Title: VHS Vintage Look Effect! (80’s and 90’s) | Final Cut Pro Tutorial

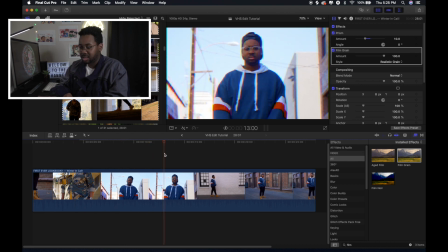247s
It doesn't change like the colors and everything like that, as you can see. Sometimes iMovie grain does look okay. It makes it look old, but I just stick to realistic because there's gonna be other things that I'm gonna be doing to make it look like that vintagey feel.
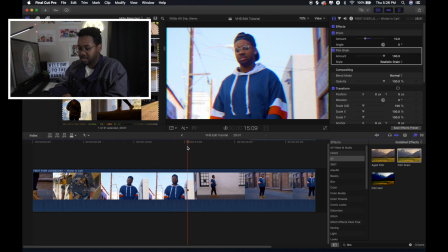259s
You can leave it at 100 or you can like turn it down a little bit, but I'm gonna leave it at 100 because that, you know, that gives it that VHS look when you leave it up that high.
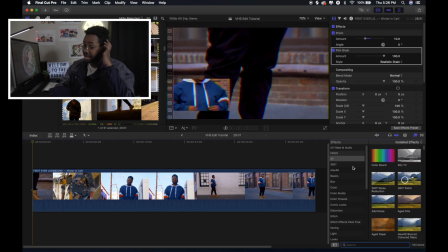267s
So I have grain, I have prism. The next thing that I did was I kind of changed the colors around. So there is a plugin called Colorboard that automatically comes with Final Cut. And with color board, you can like change the exposure, change the colors and things like that.
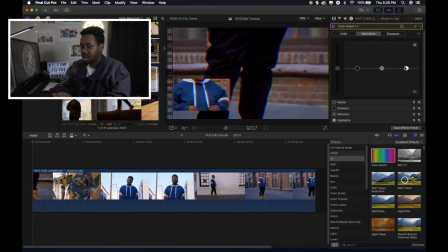283s
And there's different boards that you can have. So there's like a regular color board. There's also, you have like color wheels, color curves, and the hue and saturation. And you can use any one of those to switch it up. But I just used the basic color board.
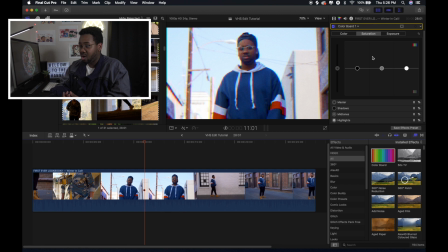295s
And what I did was I turned down the saturation a little bit and the shadows. And I turned it down a little bit in the highlights and then brought it up in the midtones. So if you turn it down here, see, like if you turn it all the way down, it you lose all the color, but I only turned it down like a little bit.
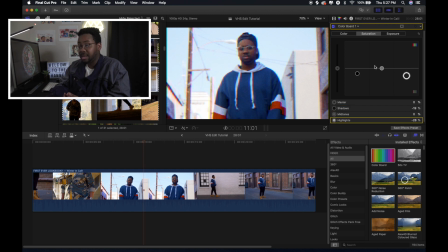311s
And then I turned it down a little bit in the highlights as well too. But in the midtones, I turned it up just like a little bit. And I used the main master one and messed around with that too till I got it to my liking. Cause I don't want to turn it down all the way cause then it goes grayscale, but I just turned it down a little bit so you lose some of that color.
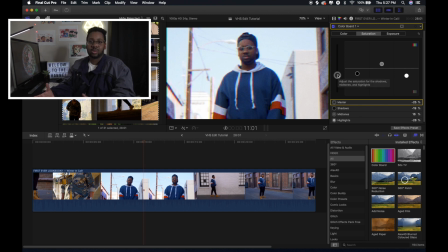328s
Because you know, they didn't have a bunch of vibrant colors when they had the VHS tapes and stuff like that. I also turned down the exposure in my highlights, but then I boosted it up in my shadows a little bit to give it that like contrasty look.
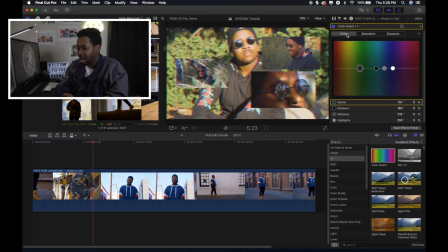341s
And then I also did it in the master one as well too. I also switched the color around a little bit in the color tab. For the master color, I actually pulled it all the way to magenta and actually put it up just a little bit. And then for the shadows, I brought it into like the yellows. And then I just messed around to see what like would look good.
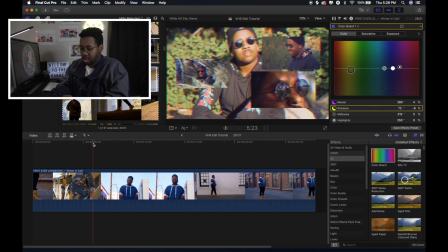360s
And then I brought it down some a little bit as well too. And then if I play it back, scrub that through.
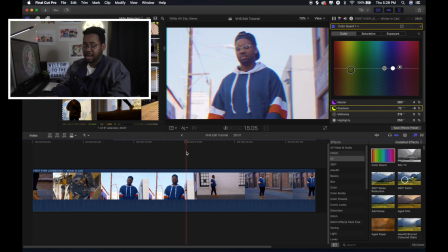367s
Yeah, that's pretty much what I did at first. But I'm not done. I'm gonna try and be quicker now because I don't want to take up your time. But basically, what I did was after that, like it still has that like vintagey look,
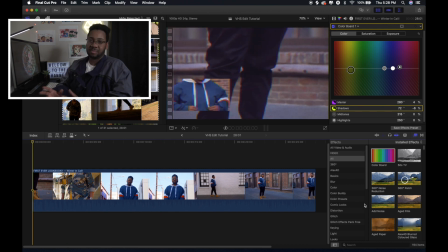378s
but not all of the plugins inside of Final Cut, you know, are the best to give off that look. So what I actually did was I just went to like one of those websites where you can download a YouTube video,
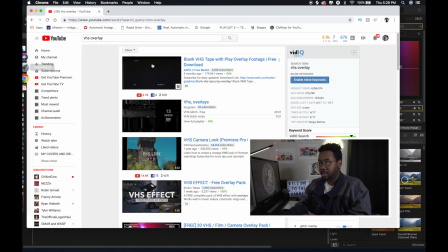390s
and I actually looked up YouTube and then just type in VHS overlay. There's a bunch of different ones that people have uploaded. They have the download link sometimes in their actual description box.
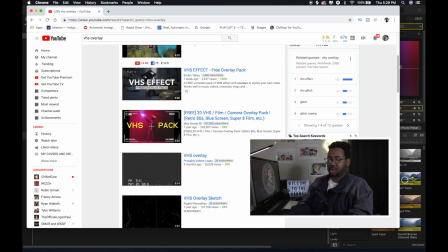401s
Or you can go to one of those websites where you can actually download the video and you just put the link and it'll download it.
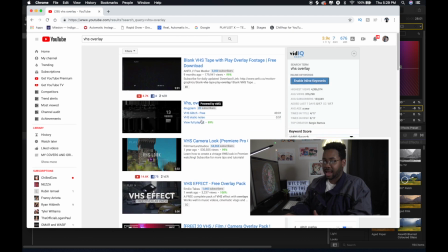406s
And basically, I just grabbed one that I liked. There's a bunch of different ones on YouTube that you can use.
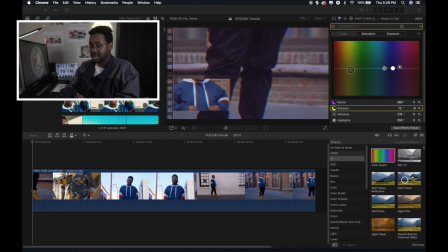412s
I already downloaded it and brought it into Final Cut. And basically what you do is they have a couple where they're not, some aren't long and then some are short. It just depends. Like I have a couple here.
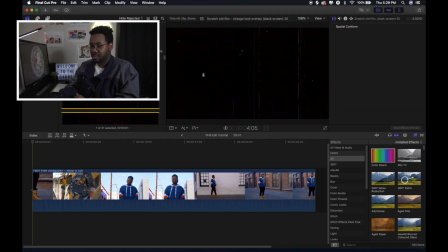422s
Like I have one that's only about like 15 seconds long, but then I have another one that's about like a while, like maybe 2 minutes.
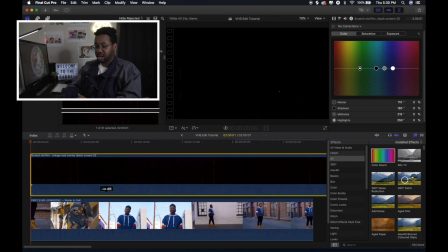429s
So what you're gonna do is put that on top of your original video that has all the edits in it, and then you know, just cut this to size because you don't need all of this.
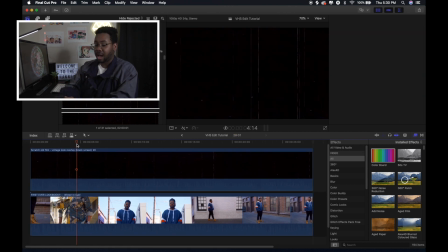438s
What you want to do is, because once you put this on top, make sure the clip is highlighted, and then you're gonna go over to the show the video inspector tab, and then you can change the blend mode. So when it's normal, it's already on there, but there's a whole bunch of different ones that you can use.
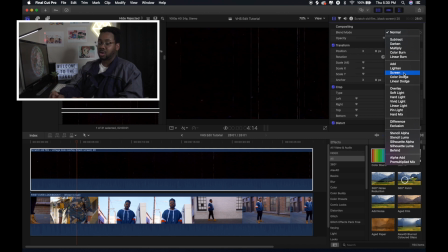456s
But what I did was I used screen, because then when you use screen, it blends in with the original video that's below it.
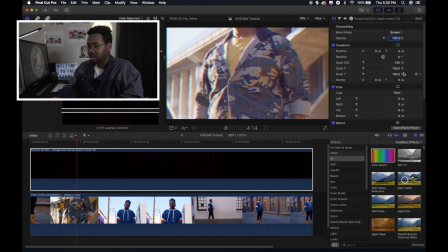463s
So once you hit screen, bam, that vintagey overlay that you downloaded is now mixed into the original video that you have below.
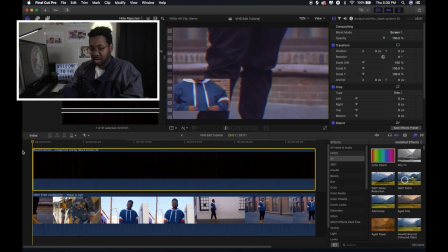472s
And then this is what it ends up looking like.
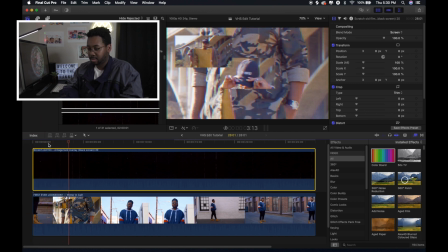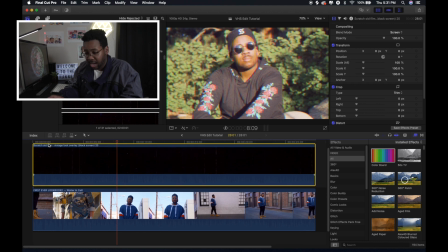483s
And then basically I just added music and it gave me the edit that I posted a while ago. And that's basically all you really do. I would basically just use the plugins that are in Final Cut, like use Prism, change the colors around to give off that retro-y type vibe.